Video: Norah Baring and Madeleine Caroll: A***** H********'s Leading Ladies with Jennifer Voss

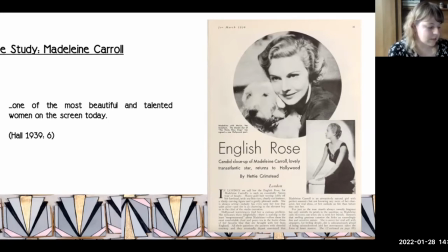23:31 As Gleder asserts in her consideration of the transatlantic star image, Carol was identified by reviewers as representing an upper-class national femininity, adding that while reviews of Carol's films invariably noted on her charm,
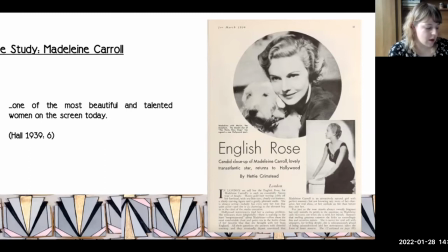23:44 restraint and competence they increasingly complained of a coldness often blamed on colourless parts offering little opportunity for acting. However while Carol's on-screen performance style can clearly be seen to embody this much commented upon British reservedness the focus on a supposed coldness
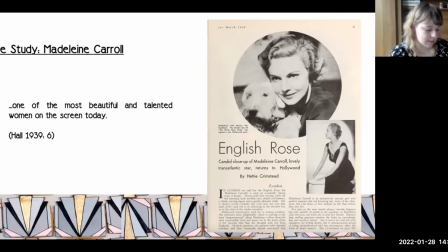24:01 and the star image of the icy blonde inhibits a deeper consideration of this as a deliberate and interesting mode of performance. Moreover the preoccupation or fetishisation of Carol's haughty star image in place of a deeper consideration of performance, particularly her silent film performances that paved the way for her stardom,
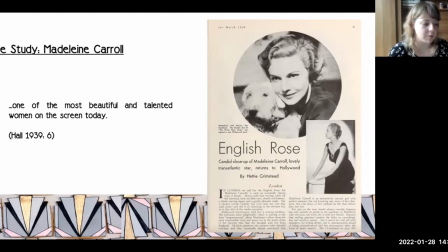24:21 means that examples in which Carol offers alternative styles of performance have not been included in her film history narrative. Indeed, while Carol's use of silence and restraint in her performances of emotion demonstrates the skill to build emotional intensity in a sound film,
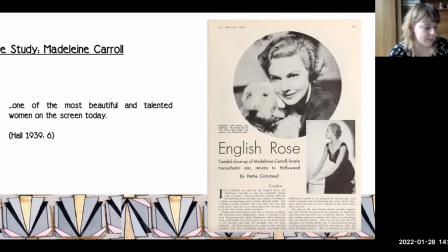24:39 Carol's silent film performances offer a striking example in which she draws on the opposite technique. That is, while Carol's sound films make use of long moments of silence to portray pathos, Carol's silent performance style is conversely heavily reliant on the delivery of inaudible dialogue in her embodied performances of emotion.
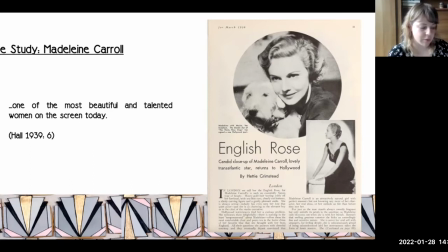25:00 In fact, Carol's use of the inaudible voice in her silent film performances, to the extent that observing moments in her silent film performances appear as though she is performing a fully scripted play highlights a focus on the mouth leading the physical gesture.
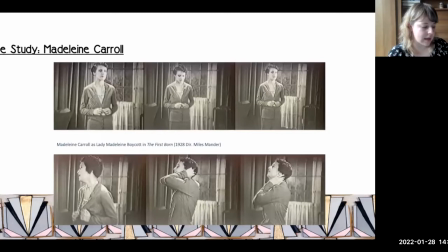25:17 Examples of Carol's use of an inaudible dialogue can clearly be seen in her silent melodrama The Firstborn. In the film, Carol plays an upper-class woman, also called Madeleine, who is married to a philandering aspiring politician Sir Hugo Boycott, played by Miles Mander, who is desperate for an heir.
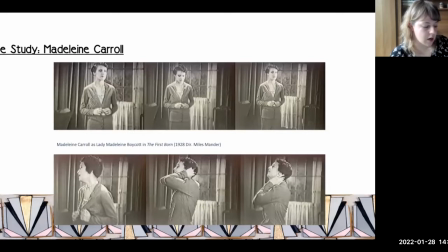25:37 Throughout the film, moments of conversation between Carol and her co-stars are often shown with a focus on Carol's delivery of inaudible dialogue, with the occasional inter-title relaying the ends of the sentences.
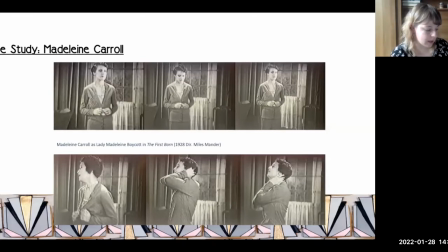25:50 Following the opening montage, in which Carol and Amanda are shown to be arguing, Carol pids out of the window to the street below, as Miles gets into his motorcar. Carol turns to the butler who is about to exit the room, presses her lips together, moving a tissue delicately between her fingers. With her eyebrows raised expectantly, she leads towards him and asks him a question.
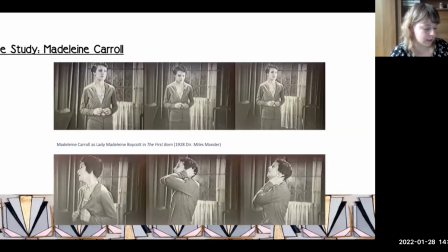26:11 Carol delivers her inaudible lines swiftly, and although difficult to lip read and no intertitles are given, it can be inferred that she is asking after her husband. The camera cuts to the butler, and an intertitle relays his response. Sir Hugo wishes me to tell your ladyship that he will be away for some time.
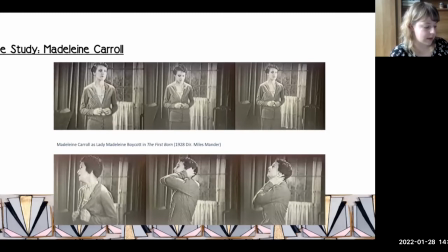26:31 carol closes her eyes nod slowly lets out a deep sigh she lowers her head and continues to play with the tissue now gripped in her hands she speaks again another brief line to which the butler nods and turns indicating that she has now told him that he may leave in the short interaction
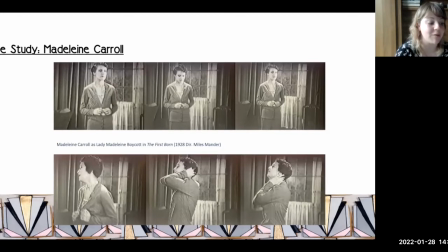26:50 during which carol and her co-star remain reactively sorry relatively static in their conversation carol's emotional expression is delivered through an embodied performance that incorporates deliberate visual speech. The scene establishes the fraught relationship between the couple through a succinct conversation between the lady of the house and her staff,
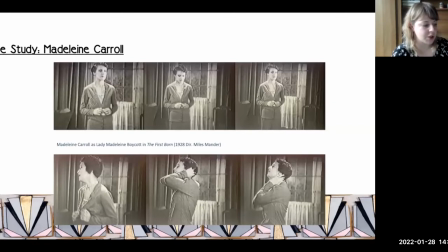27:09 which not only conforms to the representation of the British upper class reservedness, but can be read as establishing the brisk and direct persona for which Carol later became known.